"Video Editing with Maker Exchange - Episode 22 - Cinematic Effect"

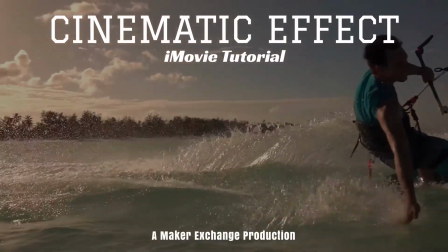(0:00)
Hey, it's Kristina, Maker Exchange, bringing episode 22 of video editing. Today we're going to do cinematic effect using iMovie.
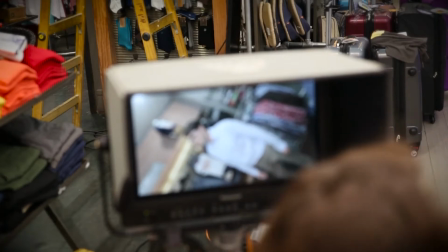(0:09)
So a lot of people always want to create that blockbuster hit look.
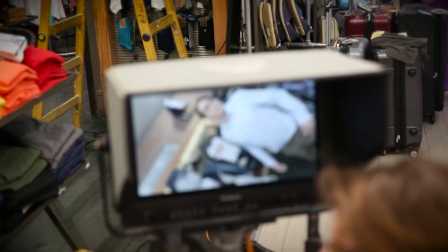(0:14)
So we're going to do a couple tips and tricks that we can use within iMovie and kind of give that effect.
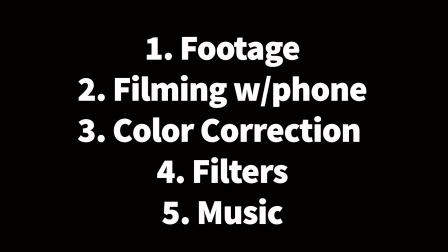(0:22)
Some of the things we're going to go over is getting our footage, if we're filming with a phone, as a lot of people are, doing color correction with iMovie, looking at filters really quick, as well as music.
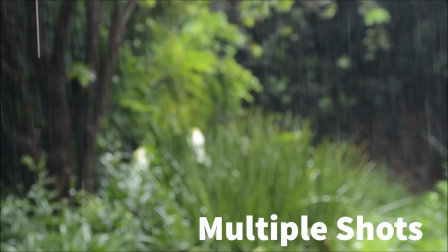(0:38)
Try and get as many shots in as possible when you're on set. It is easier to edit out than it is to edit in.
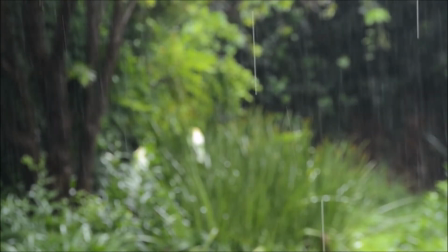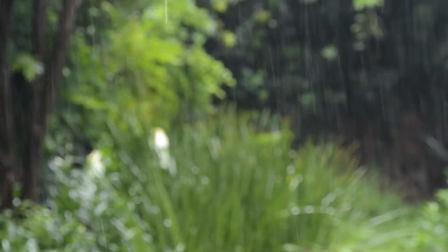(0:50)
Next is going to be adding another camera or moving the camera to another angle to break up the shot and keep it fresh.
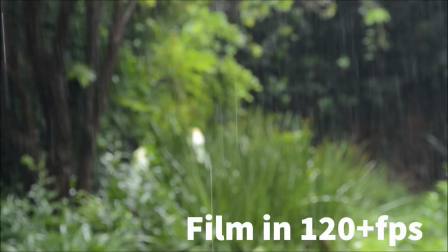(1:02)
Also, if you can, get a couple shots in with 120 plus frames per second so we can get a couple slow-mos in, and the higher the frames per second, the slower you can go. B-roll is a very important factor.
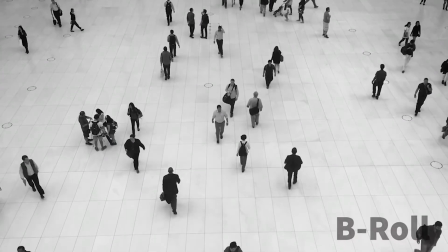(1:17)
Get as much as you can so that way you can tell the story in a different way and create depth,
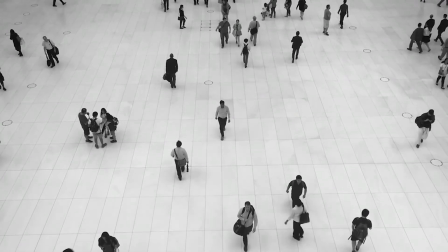(1:22)
as well as you can use this footage to help correct or cover any errors that were taking place during your A-roll.
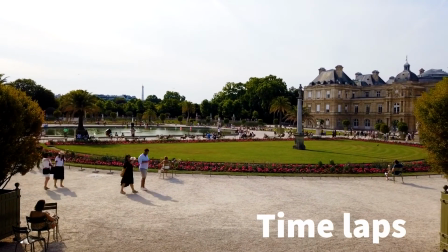(1:32)
And then you also have the option of adding a time lapse.
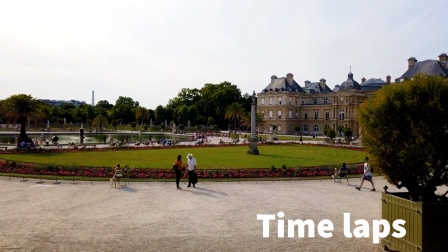(1:36)
So if you want to create the effect of time passing by very quickly or moving the story along,
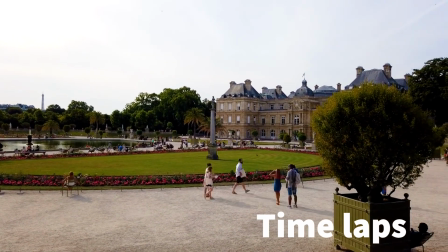(1:43)
a time lapse can be a great resource.
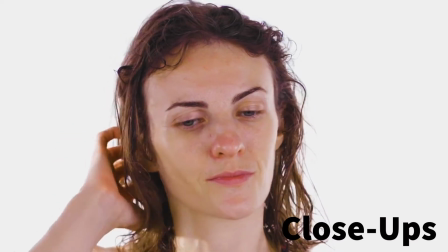(1:50)
And then also being sure to get a couple close-ups or to use a good enough camera to zoom in later.
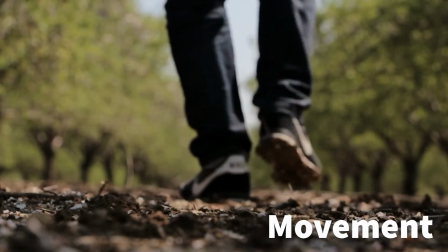(1:58)
And then getting some movement or motion shots as
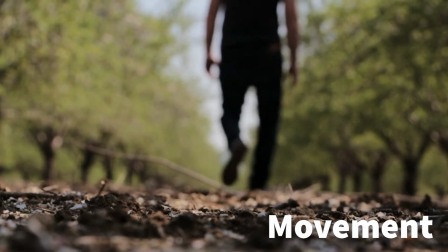(2:02)
well can help tell the story without using your main characters.
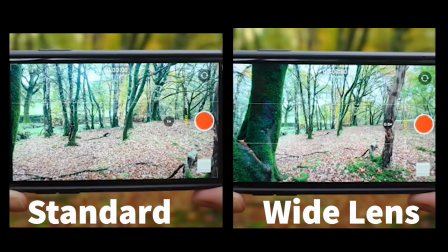(2:09)
If we're using our phone, if you have an older phone, you might only have the availability of the standard lens. If you have a newer phone, there should be the option of a wider lens, and here you can see the difference. The standard is still good, but the wide lens really does add a little bit more. And of course, moving on to color.
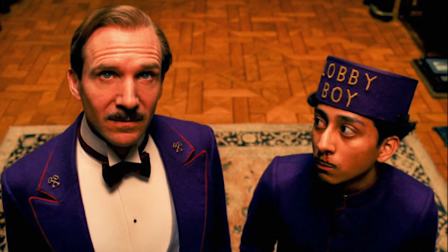(2:27)
So color is a really important factor into creating that cinematic effect, whether it be with what they're wearing,
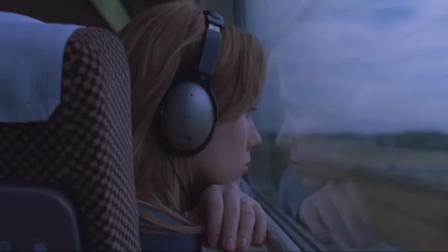(2:34)
if it's going to be creating the emotion that is going through for the character,
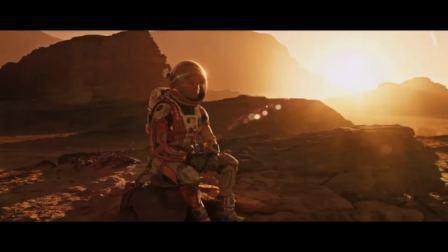(2:39)
or if it's going to be implementing the weather or the season.
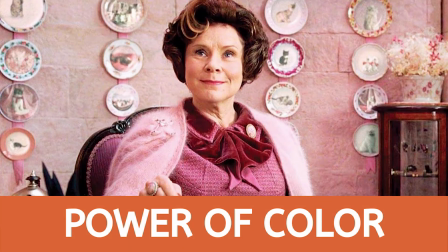(2:44)
If you haven't seen it yet, go ahead and check out Power of Color episode where we go more in depth into the power of color.
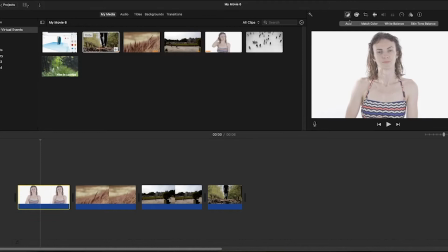(2:51)
So opening up iMovie, I have a few shots that we can use just to go over how iMovie can help create that cinematic effect using color correction. So here I have a young woman where you can see it's a little washed out.
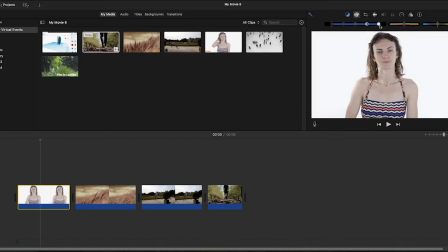(3:09)
If I just use the automatic color correction, it does add in a lot of depth.
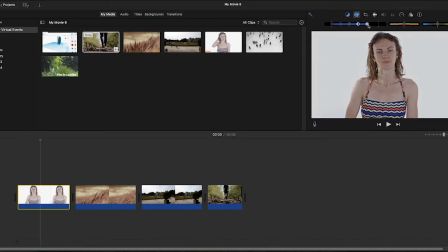(3:13)
And for that cinematic effect, depending on what you're looking for, but right now it's very popular to have a lot of contrast and saturation.
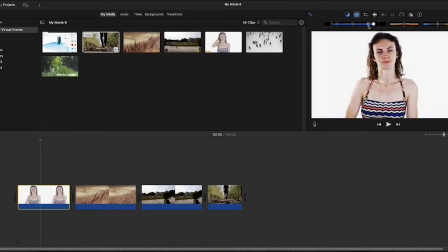(3:20)
So I'm just going through and playing with the contrast, the highlights and the shadows, as well as the temperature to see if I can get to match this particular shot where she looks a little upset or melancholy. So I'm trying to add a little bit more depth to her shot.
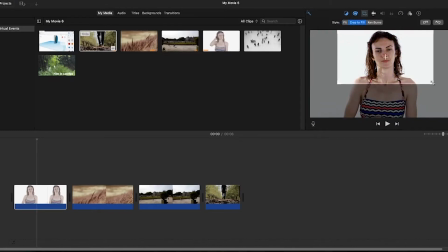(3:42)
So I'm actually matching this shot of the young woman with the park shot. So I'm going to have the contrast of the happiness that is going on at the park and the lightness that I have added.
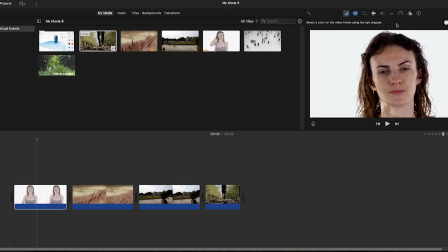(3:54)
And then we're going to go to a close-up of the young woman who is at the park and is feeling a little low, maybe a little depressed or melancholy.